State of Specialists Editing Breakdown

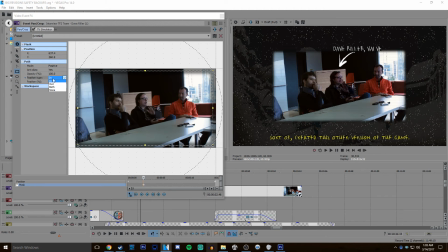(28:31)
So in just means it feathers inwards, out means it feathers outwards, which can be which is only really useful for masked stuff like this.
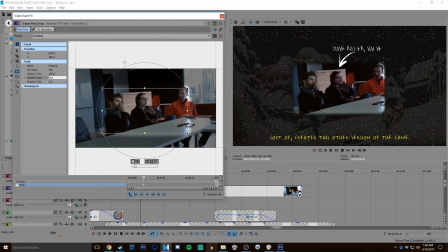(28:42)
So like outside of the square, it'll feather out 5. Or inside of the square, it'll feather out 5. Or if you do both, it'll compromise.
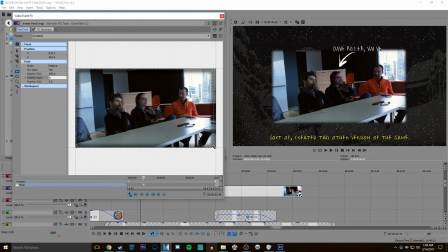(28:53)
What I did was I just did in, and I did like a really slight one of like 1 or 0.5 or 2. Just something that helps it blend in. Yeah, I think it was like 1.5.
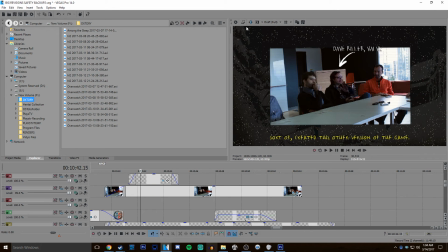(29:09)
And now it kind of blends into the background a bit better.
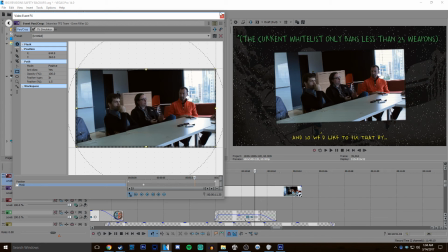(29:12)
And I also had it just pan out because, again, you know, it's like a big 20-second sequence of the video.
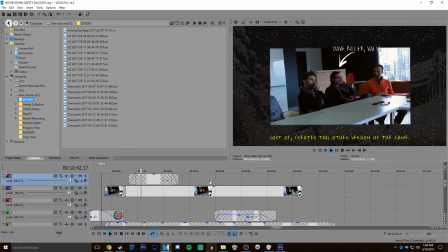(29:19)
I can't talk over it. I can't make any goofs or laughs or anything. So, you know, just make it pretty. I also had a TV effect on it. A very, very slight TV effect of this right here.
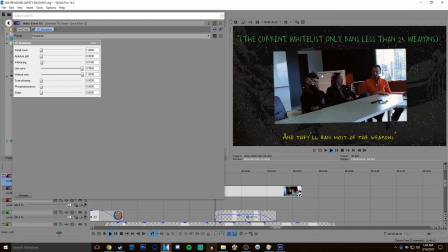(29:32)
I just made it like... I like that. It adds just like I said, it adds a bit of a style to all of my videos.
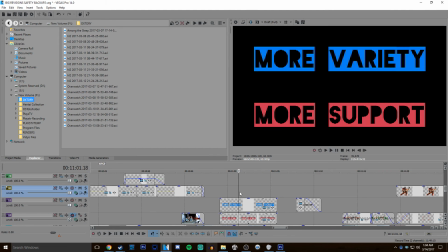(29:40)
So that's what I like to do. Right here, you know, just blackout 2 a.m.
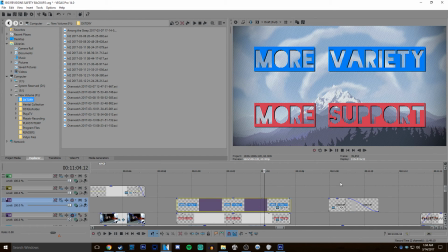(29:46)
Font I really like recently, with different colors and a drop shadow, which is just, you know, right here.
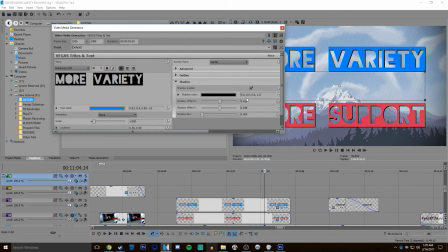(29:53)
If you click that button, you'll get this. You can add the shadow, just get rid of the blur.
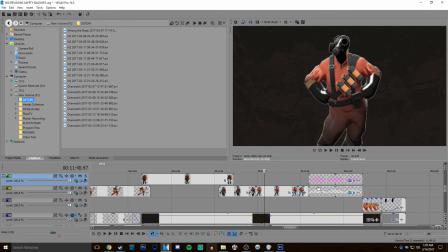(30:01)
Yeah. And that's about everything. Everything else is just things being animated, moving, and changing.
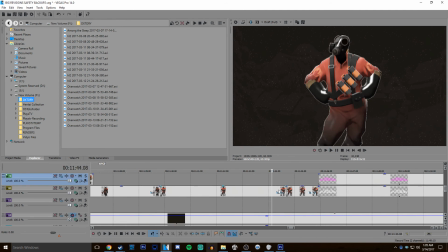(30:09)
Right here, like, it's just two different pictures,
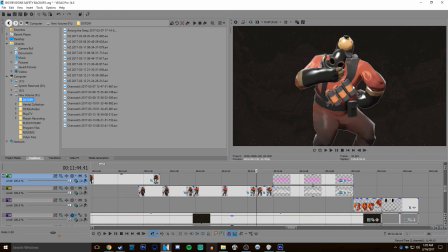(30:11)
but in the same place but like put around the same area so they look sort of like it's an animation, but it's not. It's just two pictures that I found.
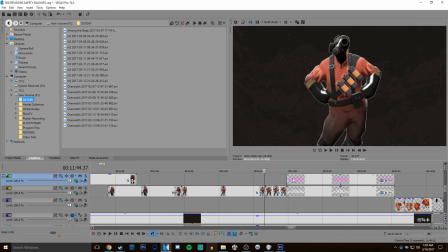(30:20)
I could, if I wanted to, I could have just Source Filmmaker postered them, but when you're lazy like me, that's way too much work.
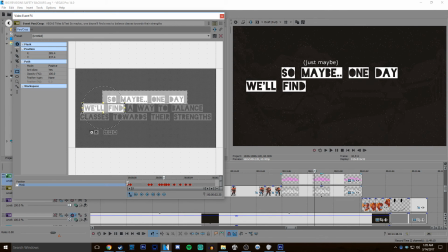(30:29)
Right here, to animate the text, all I did was just add a bunch of make the full text and then just make a mask of so maybe, so maybe one day, and that's it.
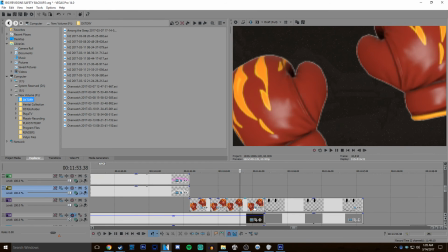(30:43)
Right here, the shaking gloves, it's just manually making a bunch of keyframes.
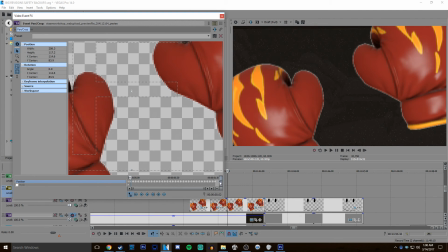(30:49)
Just keyframe, I just, like, here, I'll do it from scratch. Not all of it, but, like, I'm sure there's an easier way.
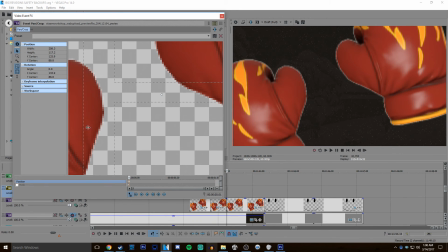(30:57)
What I do is just move it slightly, dot, move it slightly, right arrow, move it slightly, right arrow, move it slightly, right arrow, move it slightly, right arrow, move it slightly. And what a lot of people do is they'll just copy this and, like, paste it like 5 times,
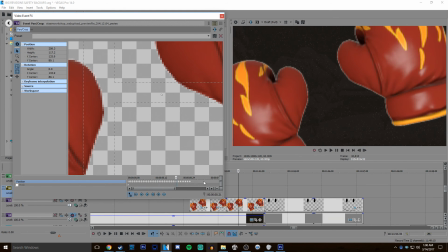(31:14)
and that's fine, but you can notice that after a while. Yeah, like, it's not organic. It's a very obvious sort of a cop-out edit. So if you really want it to look good, just manually make one for every frame.
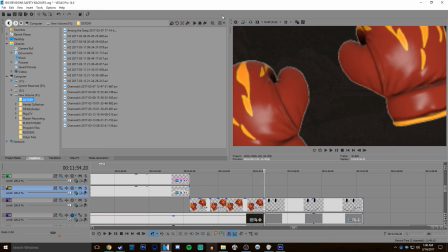(31:30)
It can seem really tedious and boring, but if you have the time to video edit, why not make it as good as you can, you know? If you're on a schedule, or you're time constrained, or maybe you only do it casually, you know, yeah, you're focused on school and work and this is a free time thing, then fine, you know,
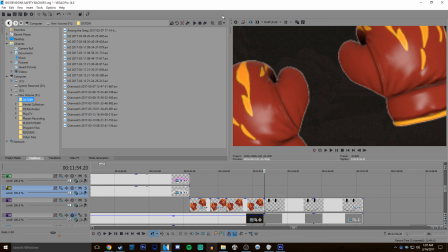(31:48)
manually do it. Or, like, repeat, that's fine. But if you're doing, like, bigger projects like I am, I would recommend just manually editing it.
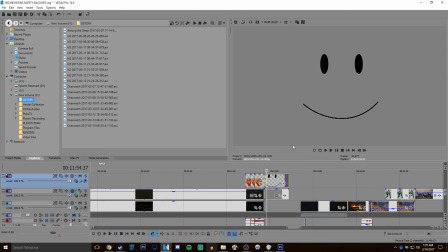(31:58)
Right here, it's just a smiley face that I stole off Google. I could have drawn it, but I wanted to kind of have that stock image feel.
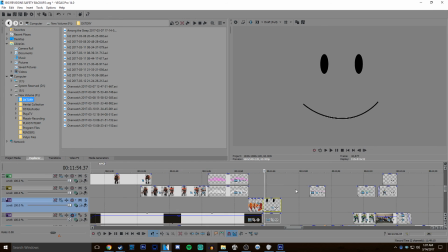(32:06)
Like, I obviously didn't make it. I went and found a picture.
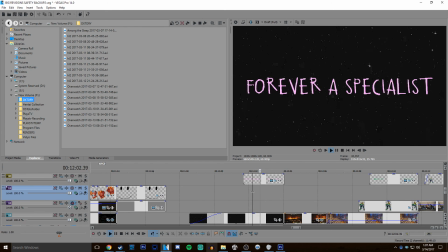(32:10)
Right here, I just found stock footage of the sky and animated some text going backwards.
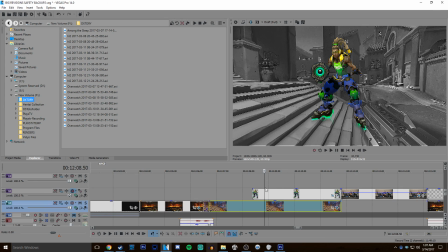(32:17)
And that is not the right picture. I guess I have some picture names overlapping.
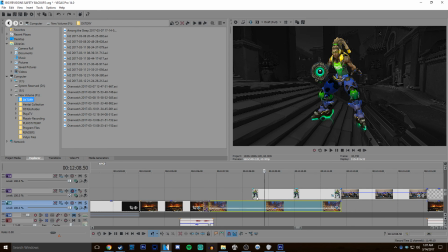(32:26)
This is for another video. Excuse me. But yeah, the rest is pretty basic shit.
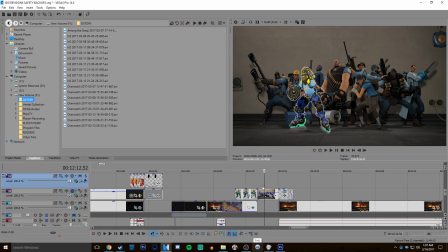(32:32)
I just photoshopped Lucio to look like a TF2 character. A lot of people ask me if, like, this was a serious or a joke.